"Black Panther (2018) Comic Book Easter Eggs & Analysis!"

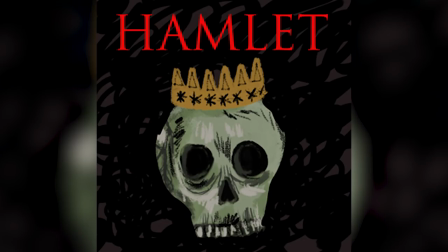But really, let's be honest, they're both referencing Shakespeare's Hamlet, in which Hamlet, thought to be killed, returns from the dead, sort of, to face his uncle and usurper, Claudius.
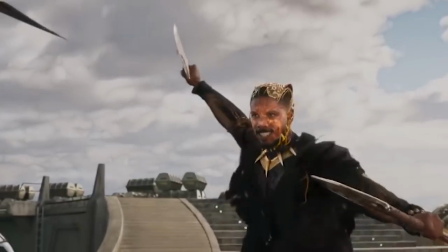And Jadaka shows his own vibranium armor, which was referred to as the Golden Jaguar suit.
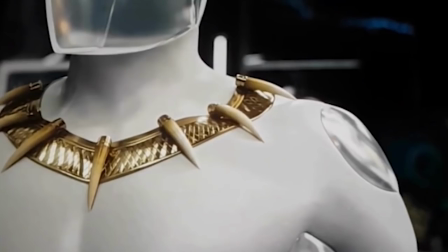It's interesting how this gold trim is the exact necklace T'Challa scoffed at earlier, saying the goal was to not be noticed.
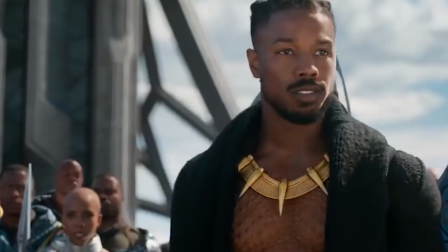But, and Jadaka embraces the idea of being noticed, because that's his whole philosophy. He doesn't want to live in secret, he wants to proudly show off his superiority.
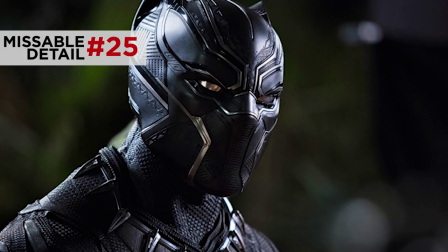That idea was also reflected in the design of the mask. Whereas T'Challa's mask has no mouth, evoking his silence and stoicness,
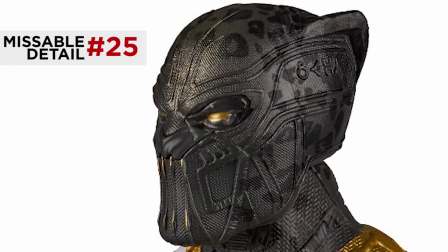N'Jadaka's mask features an open roaring mouth with gnashing teeth, implying his character's brashness.
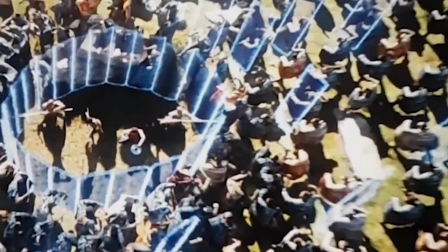During this battle, we see the warriors of the Border Tribe assemble their cloaks into a shield wall.
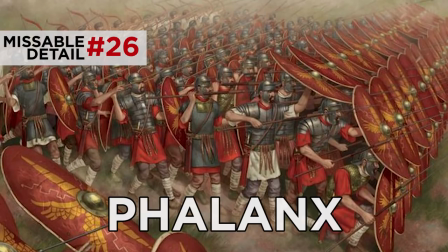This is reminiscent of the ancient Roman soldier formation, called a phalanx, where they assemble their shields into a wall to close in on enemies and block arrow fire.
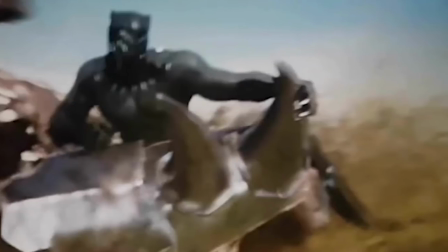We also see Black Panther take down one of the Border Tribe's rhinos, which is an image from the comics.
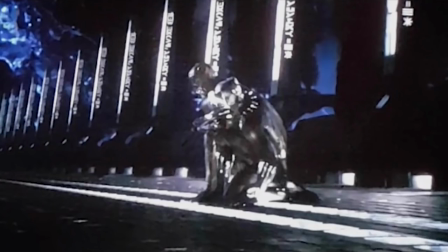Once T'Challa defeats N'Jadaka on the train platform, he brings him out to see the sunset.
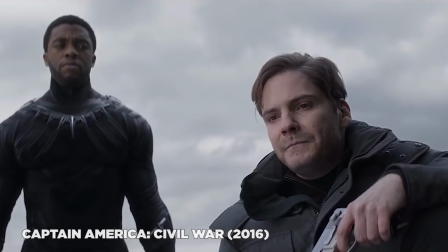We actually saw T'Challa exercise this kind of mercy at the end of the Captain America Civil War with Baron Zemo.
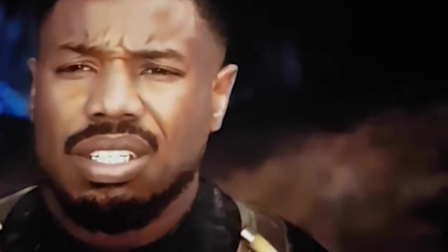But this also closes out two parts of N'Jadaka's arc. For one, it allows him to finally see the Wakandan sunset that his father promised him.
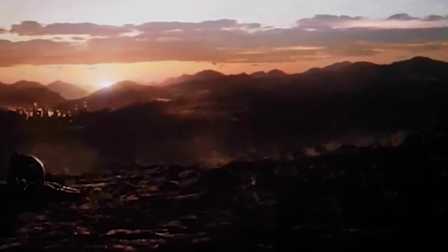But it also calls back his promise that the sun would never set on the Empire of Wakanda.
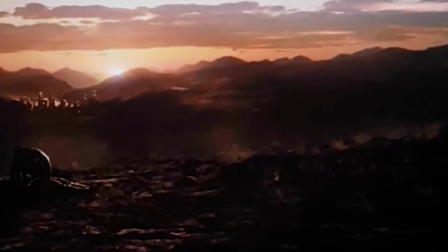Here, the sun is indeed setting on Wakanda and N'Jadaka's empire was never meant to be.
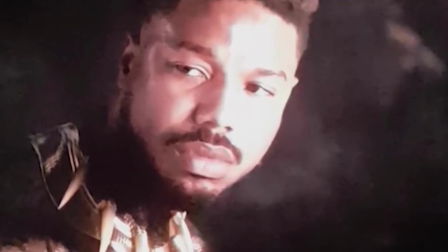His final words are so powerful. bury me in the ocean with my ancestors that jumped from the ships they knew that death was better than bondage.
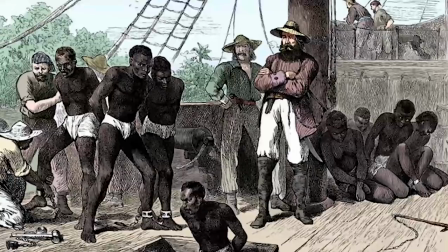In a few short words N'Jadaka links the history of the African slave trade with the mass incarceration of America today.
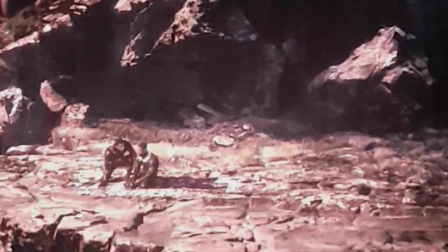He's reminding T'Challa that although he lost his battle those crimes of humanity have never truly been resolved and you could argue that that argument ultimately
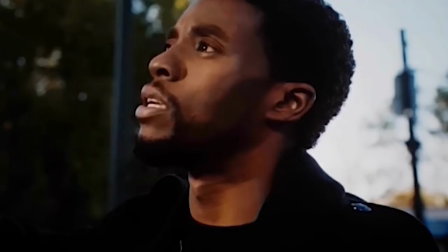wins the war and the lessons he learns from N'Jadaka and Nakia eventually lead him back to the starting place of N'Jadaka's journey and this movie, Oakland. But now we see that T'Challa has started to make improvements. The old bottomed out milk crate has been replaced by a new hoop.
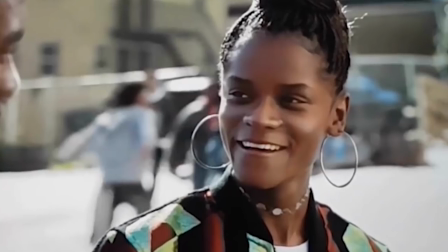And he explains to Shuri that the old project will be turned into an outreach center. Ryan Kugler is suggesting that the answer isn't violence or revenge. The answer is redirecting our energies back into the communities to bring them up with education and sharing of resources.
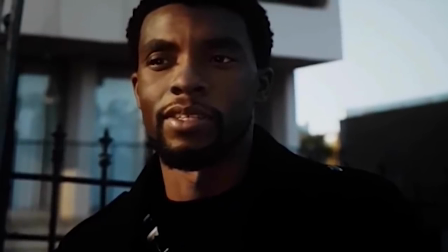The symmetry of this closing image was so important to Kugler that he actually moved the movie's original ending, T'Challa's powerful speech to the UN, to the mid-credits scene.
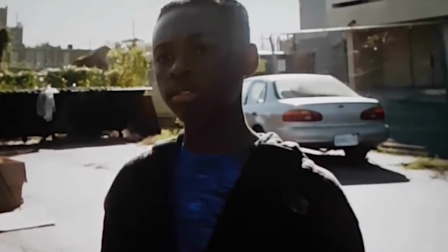Instead, he leaves us with this, this young boy who sees T'Challa's Wakandan ship and marvels at him.
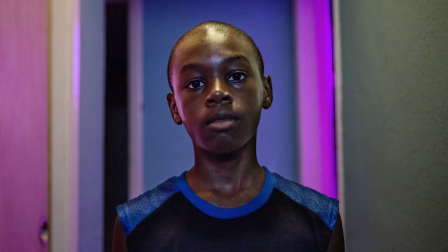By the way, this actor is Alex Hibbert. He played the young version of Chiron in Moonlight.
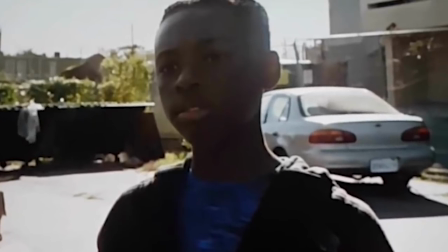Here, he represents the younger generation of youths who now have a hero to look up to, and a positive example of what makes the best superheroes heroic. A question I have for you guys. For a Black Panther sequel, who would you rather it follow? T'Challa or another character like Shuri or M'Baku. Comment and tell me your thoughts down below. Tweet me directly at EA Voss and follow New Rock Stars on Twitter at New Rock Stars for updates on our videos. And of course subscribe to New Rock Stars for more Black Panther analysis. There's really so much to talk about with this movie. Keep an eye out for more videos that we're gonna do about the music of the movie, as well as our thoughts on that mystery of where the final Infinity Stone is. And if you really like us and want to help us grow, you can contribute to this channel on Patreon. Big thanks to all of our donors, especially Kenny Smith. Thanks for watching, guys. Bye.